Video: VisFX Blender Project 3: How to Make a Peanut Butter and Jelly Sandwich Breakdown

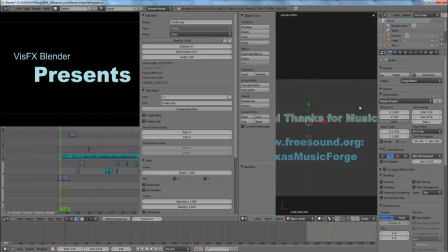(16:07)
I just took an orthographic camera, and made some text in Blender and used the Arial font because I'm a fan of Arial Black,
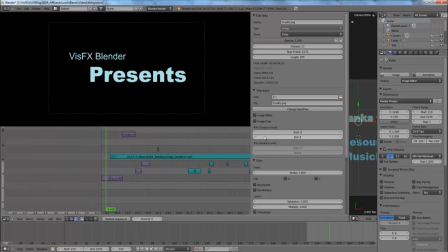(16:16)
and rendered that out shadeless to get the color of text that I wanted, and then I saved that as an image and imported those into here.
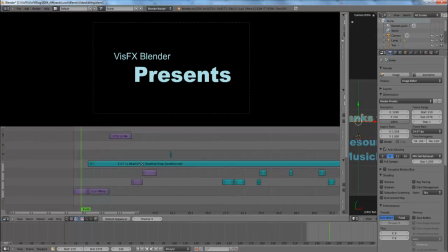(16:25)
So I'm going to turn off audio scrubbing here so we don't get that in our video, and you can see then it's very simple to just take the strips and put them together. You can also do transitions between different videos,
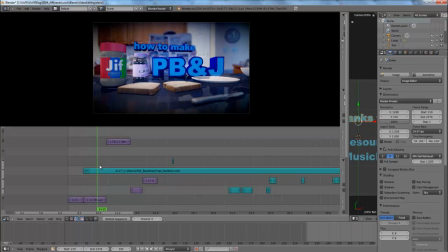(16:39)
but I decided not to do that this week because it was supposed to be a cheesy sort of instructional video with music that sort of fit the cheesy style. The title slide, I just took the scene and rendered it out up close up with depth of field because I was pretty proud of that bread there,
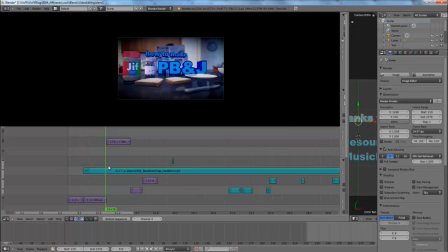(16:55)
and I added some text and rendered that out. And then we have the video here that I rendered out, just the image sequence.
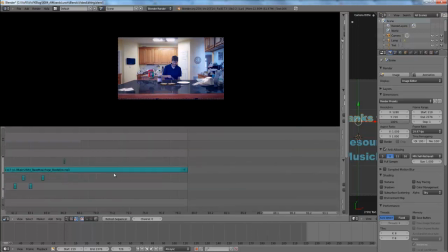(17:01)
And the sequence editor is very, very straightforward and simple to use. If you've used Premiere or After Effects at all, it matches up almost perfectly. Then I created all the sound effects myself. I just took my iPad downstairs and recorded the sound effects on the counter,
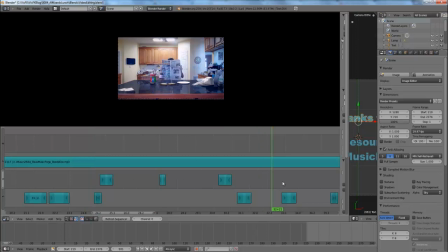(17:18)
because recording in the actual environment helped get accurate sound effects. And the music I got from freesound.org.
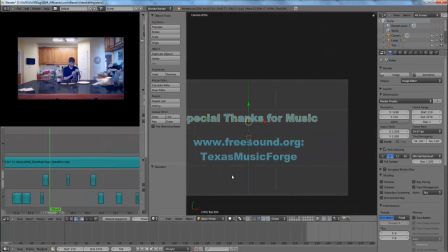(17:26)
The guy's username that I got it from was Texas Music Forge, which I appreciate that, sir.
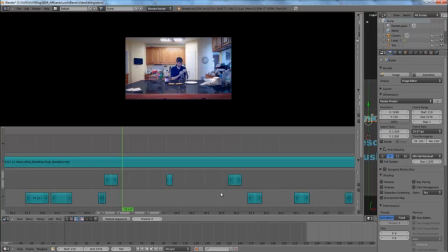(17:33)
The freesound.org, a link will probably, or a name that you can Google will probably appear in the YouTube video if I'm not lazy this week. Freesound.org is great. You can find any sorts of sound effects or anything you need under the Creative Commons license to use on your videos for commercial or non-commercial usage,
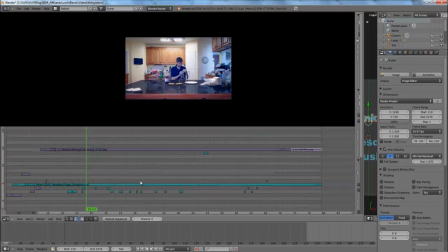(17:51)
and it's fantastic since I've always had problems finding free music. And then I did some credits and enjoy. And that concludes our breakdown for this week. If you have any questions, comments, or concerns, please post them below. I also appreciate suggestions for future topics.
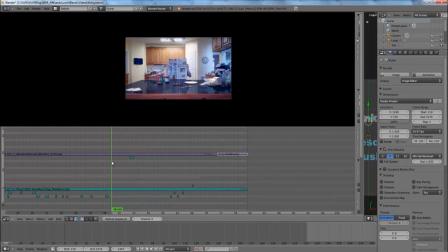(18:07)
I know I haven't covered the ones that you guys have suggested yet, but I have added them to my list and I will go over them in the future. I probably won't have a video next week because I'm moving back into school, but all weeks after that I'm going to try to do a video on a weekly basis. So again, I hope you enjoyed this breakdown. I hope it was informative for you.
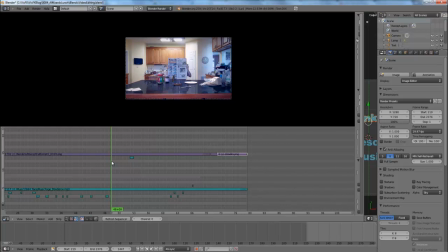(18:26)
And if you enjoyed it, don't forget to subscribe to my YouTube channel because there's plenty more where this came from. I suppose that's all. Chris Folia, peace out.